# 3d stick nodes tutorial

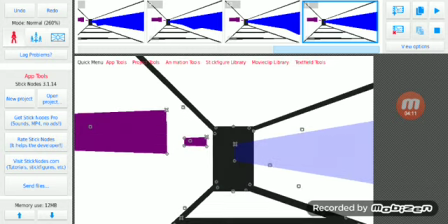It'll be in the front.
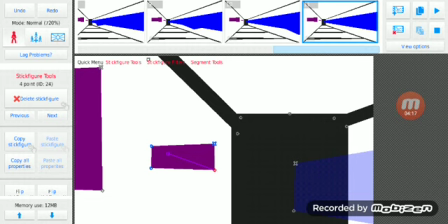You want it small because when you look at things from a certain distance, any view, if it's far away, it's small.
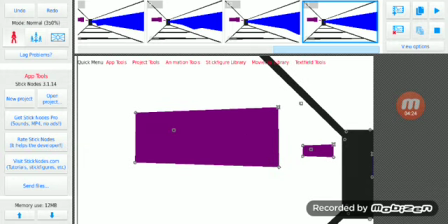When it's closer, it gets bigger. That's how it works.
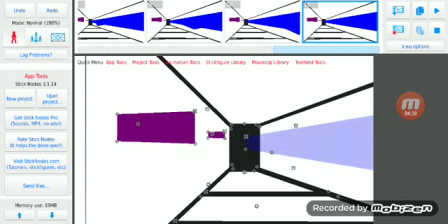So these two little purple boxes will simulate that for you.
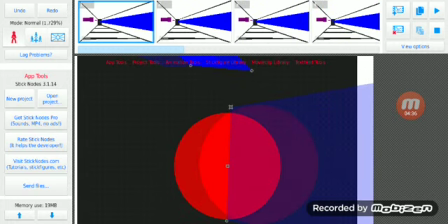Now, the object itself as it moves. If I had to break down the movement down, it's still stale framing, but the object gets larger.
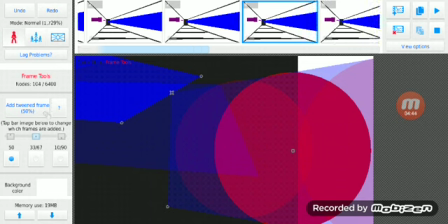Now, sometimes it doesn't always go at the same, speed, but for the most part,
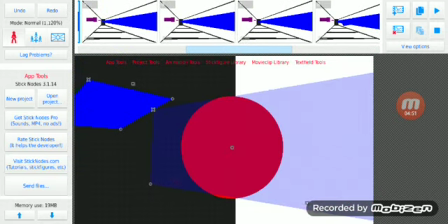it travels the same speed every single time. Literally, the ball is kind of overlapping with the next thing.
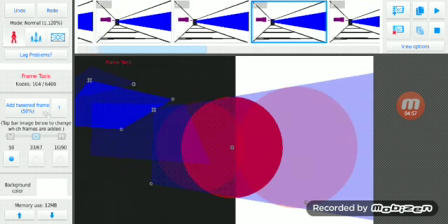It consistently does that throughout until you get here.
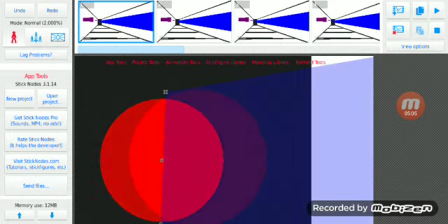Now, the beginning will stay, it'll be small, and you will slowly make it get bigger. You will slowly make it get bigger. It starts small, and you slowly make it get bigger.
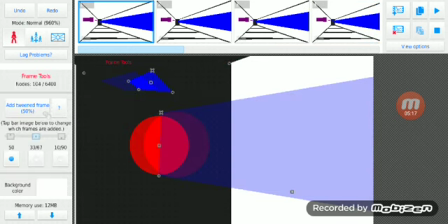All right? And move it to the side. You start here, you move it to the side, but just make it get bigger.
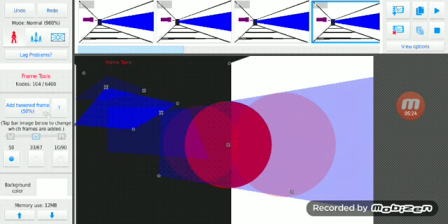That will simulate it getting bigger. That will simulate it coming closer to the actual person watching, all right, or to the object you want it to hit.
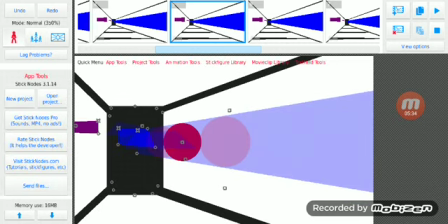Once you start getting towards the actual person, the object will slowly speed up, which is where the rise of action goes.
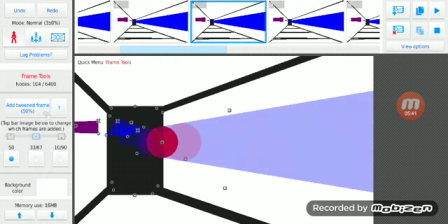So you go from still frames to regular movement frames, if you will.
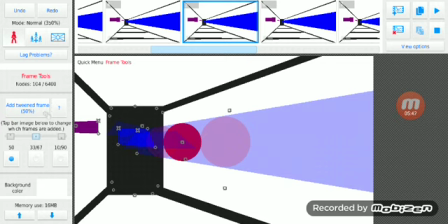Not slow frames, not slow frames yet. Just a little faster in movement.
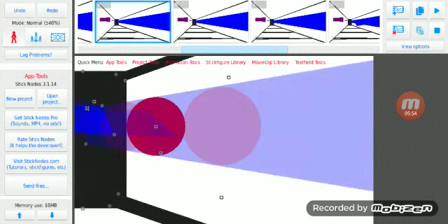That's it. Now, for this specific piece, the part where you actually want it to travel distance,
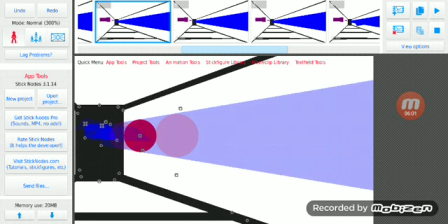the more you go make it go to the side, the more you have to make it bigger, which is the whole point of me making this blue square,
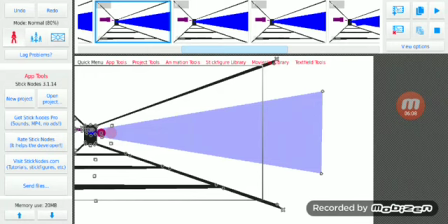to simulate that easily so you guys can see it visually. As you can see, this object is literally just going to the side.
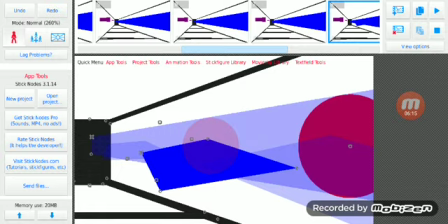That's it. It's just going sidewards, but it's getting bigger.
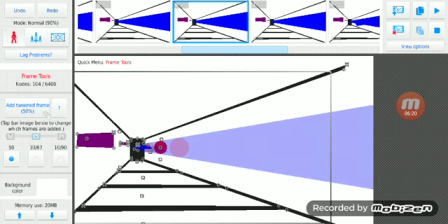And as an object comes closer to you, when it's far away and it's moving towards you, it looks very slow. When it comes closer to you, it gradually gets faster, which is why you want to go from stale frames,
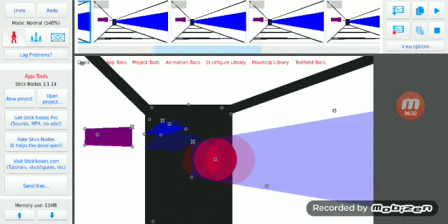or the slower frames in the animation, and make them gradually get faster.
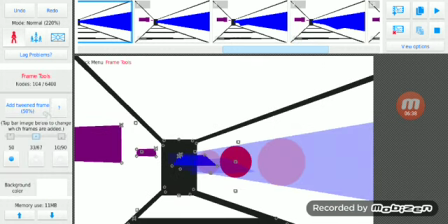And the way you do that is by, well, adding space, or making the stick figure grow
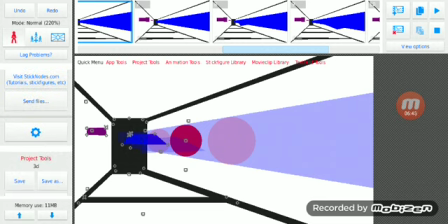exponentially bigger than before and make it cover more distance to the side or whatever direction you're throwing it in.
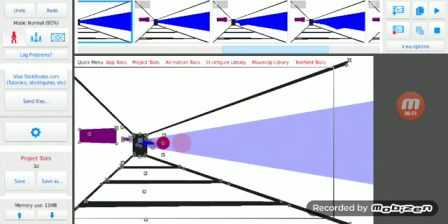And me, I like using this angle because it's the one I'm most practiced with, I guess. It's the one that I practice with the most.
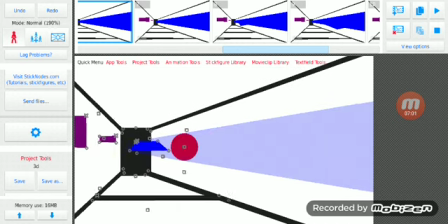Excuse me, sorry. But yeah, and then that's all the middle frames.
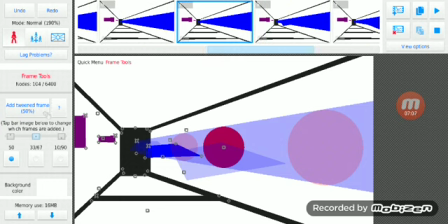For the middle frames, you want to make it basically get cover more distance and gradually get bigger.
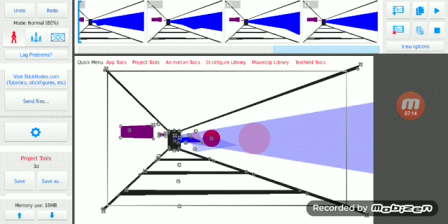Now for the very end, the very very end, you apply the same concept, but you just make it completely disappear after a while.
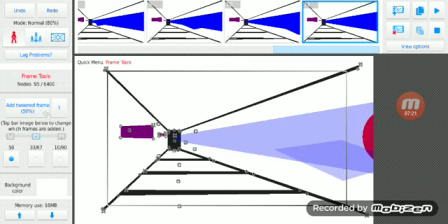It literally gets so fast that it goes away. Boom, it's gone. You know, it's gone.
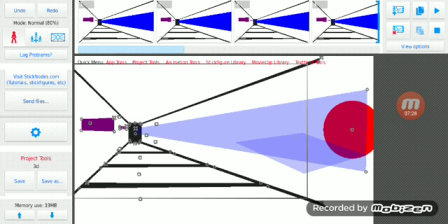That's it. So if I was to make it simple, you start slow, or you start at stale framing.
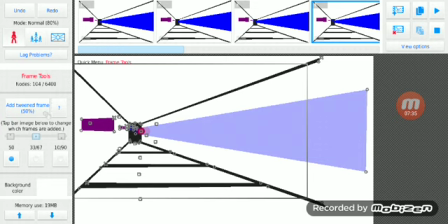You make it slowly get bigger and travel in any direction. And when I mean any direction, you make it travel in any direction. But if it's an object being thrown, like let's say it's straight, like let's say it's an object floating towards you in a very straight line,
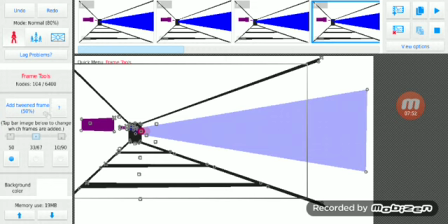which is unrealistic because an object would never be that straight ever when being thrown or floating towards you,
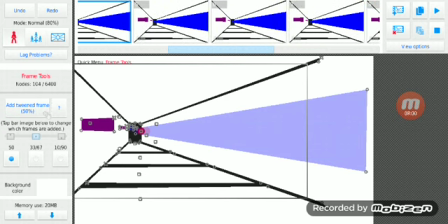then you want it to consistently stay on the path that it's on while getting bigger,
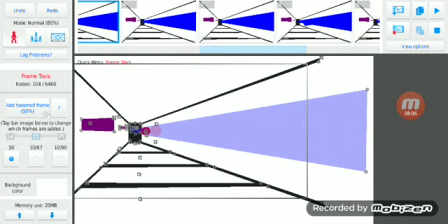which is why I use the blue rectangle again. It consistently stays in the rectangle.
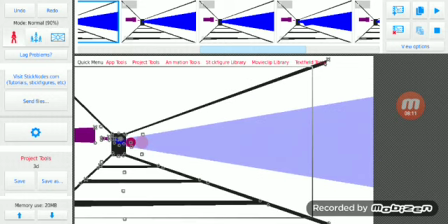Why? Because this rectangle is its desired path of where it's going to go.
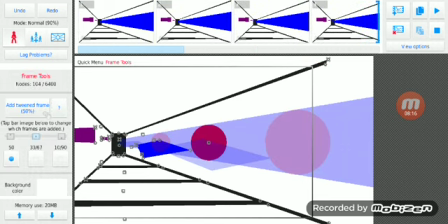All right. So start with stale framing, which is the slower frames.